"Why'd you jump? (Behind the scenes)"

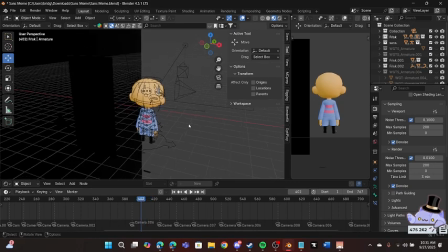974s
Uh, Also, right here, if you couldn't see, I kind of had
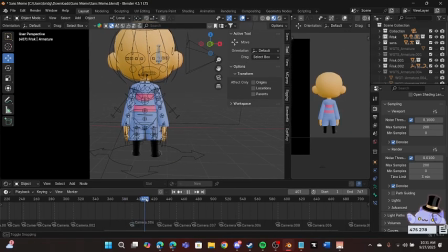981s
them do like a bit of like shoulder thing, so like a little bit of a breathe in, like,
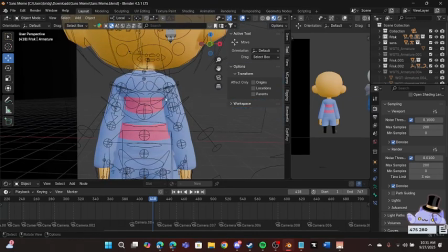991s
their head sort of moved up a little bit. This thing right here too.
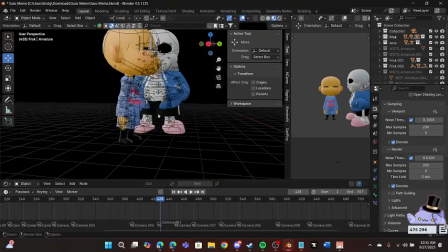999s
And then right here, I kind of had like a few people noticed this actually and credited me on it. I was like, thank you so much.
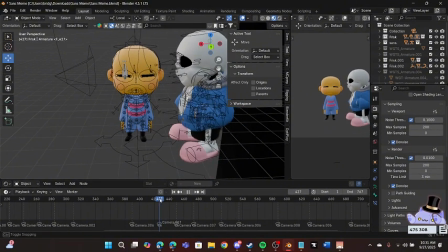1006s
But like right here, like they kind of tense up, you know, which as you can see, like their shoulders bounce upward,
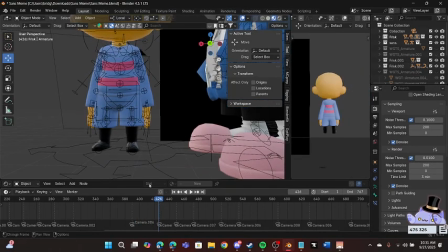1014s
their fingers slightly curl and move to the sides, and their more spread out,
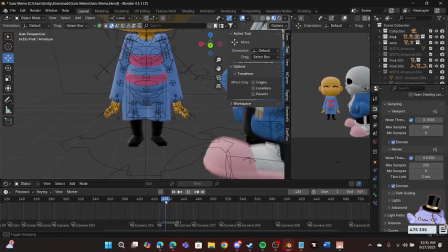1022s
chill legs just go straight together, you know,
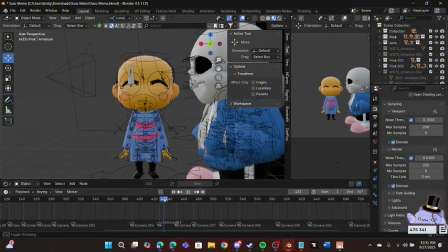1027s
as their head goes down a little bit in surprise, you know.
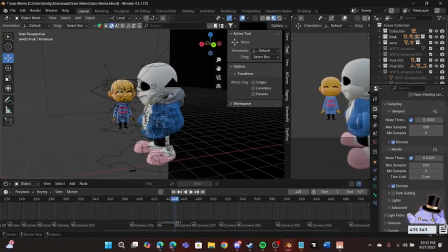1033s
Oh, okay, yeah, no, I definitely deleted some keyframes here by mistake.
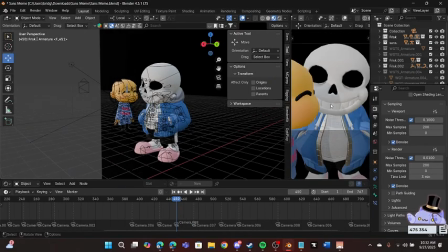1041s
Yeah, which by the way, right here, I had to make him bigger so he would actually fit well into the frame.
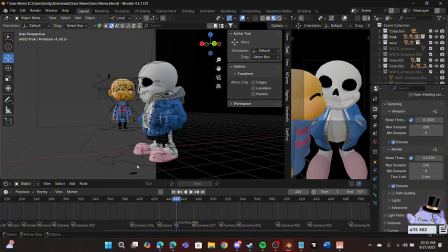1047s
Because if he was just normal,
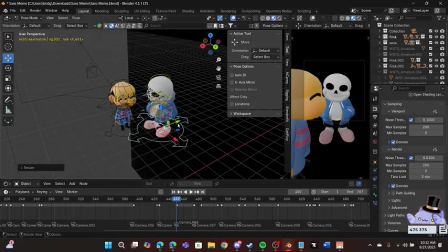1052s
like there's just normal size, yeah, it's not gonna be as good.
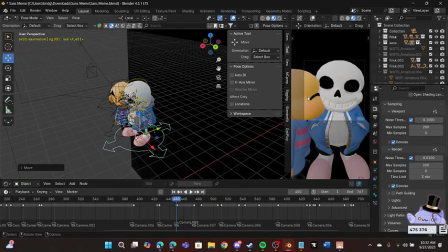1057s
He's in the face.
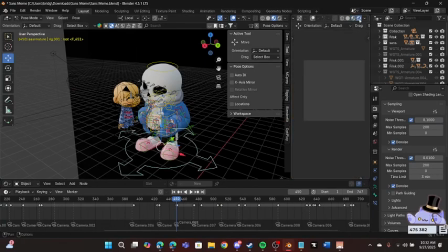1059s
So yeah, I kind of had to make him bigger and so it, kind of look good, you know.
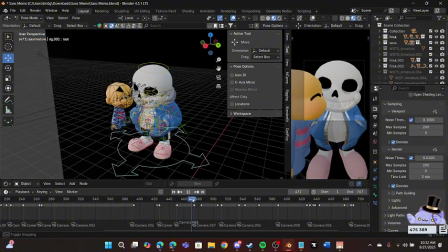1068s
Yeah, let's see here.
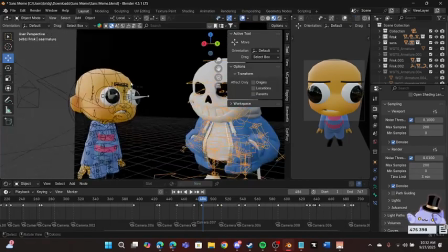1071s
Right here, by the way, I had this camera right here.
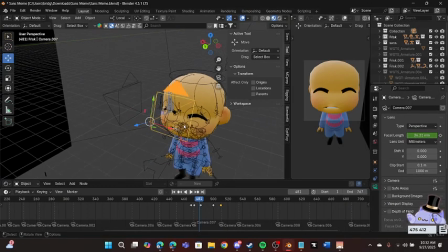1080s
If you go into here, there's like a focal length, which is basically just FOV,
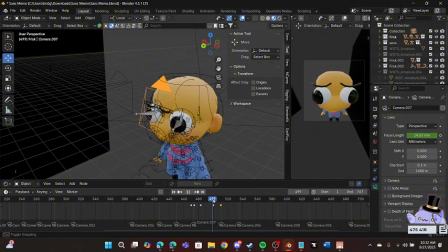1086s
and I made it go extremely low, which made things look really weird. And I basically got to copy that one image. I think they did this in the original animation too.
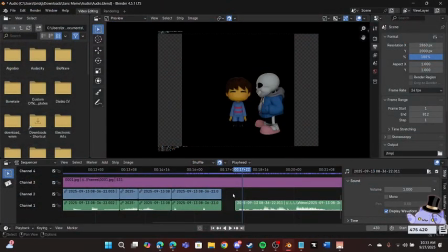1099s
I'm pretty sure. I don't, I don't have the picture video for the audio, but I think they did that too.
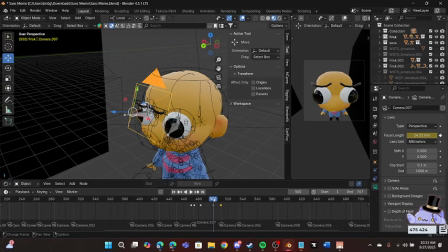1109s
I forgot. Uh, if they didn't though, this is still pretty funny.
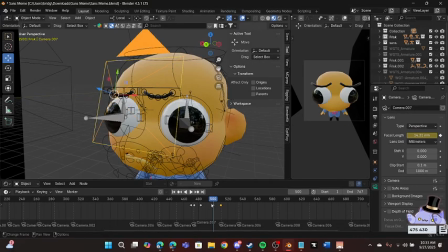1115s
Which, by the way, with the eyes here, again, just,
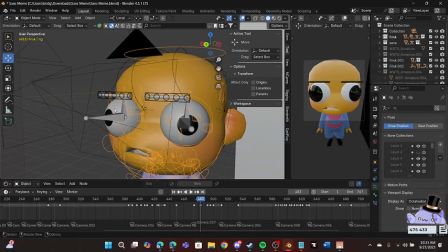1120s
you know, not, this is so goofy. But yeah, again, just not visible for the things.
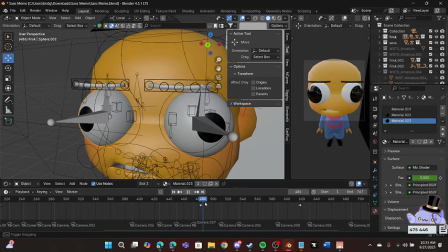1130s
And by the way, you know, you can see that there's parts here where their eyes are big, like that.
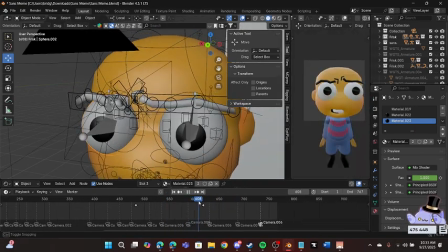1139s
And then their eyes are small.
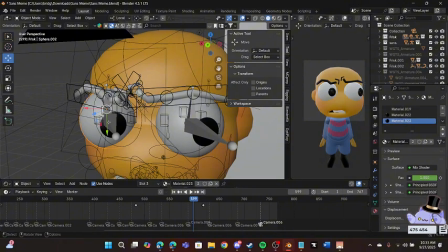1144s
So basically, I had two separate materials which were selecting two separate things.
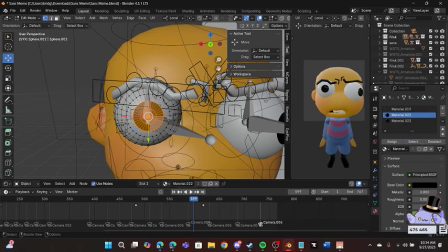1150s
So like this would be the outer rim and this would be the inner rim, inner rim.
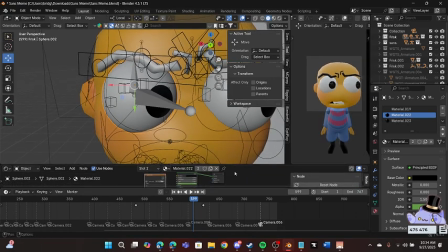1156s
So basically,
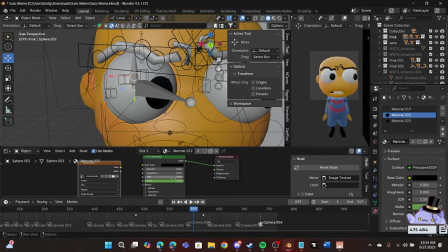1162s
right here, this would be like, oh yeah, not visible for the thing. It doesn't need to be. Nothing that needs to happen to it. But right here, I had another mix shader thing, just so it'd be easier for me.
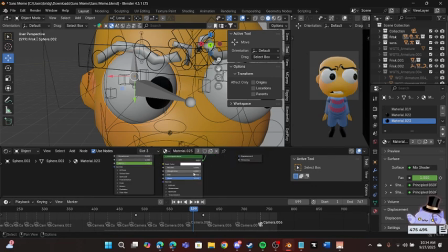1177s
I don't feel like it. Shut up. You know, uh, yeah, it can turn black to white. Oh boy, mamma mia. Hmm. Ignore the fact I didn't just change the color. I don't think I've thought about that well. Uh, I also made
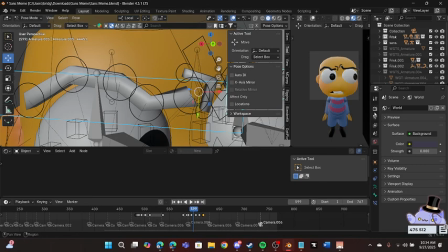1198s
some weird shit here, which by the way, everything you're looking at right now, I forgot to explain this at the beginning of the video. Everything has looked cubey because we're on Simplify right now.
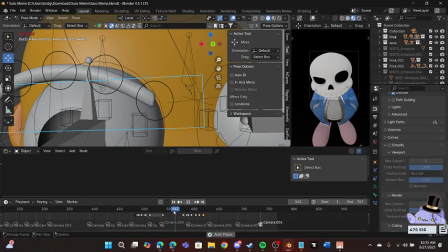1209s
If I were to just play this like this without Simplify, look at how low those frames drop.
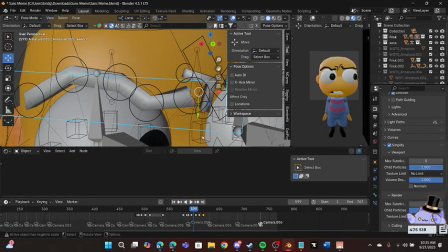1218s
Yeah, it's not good.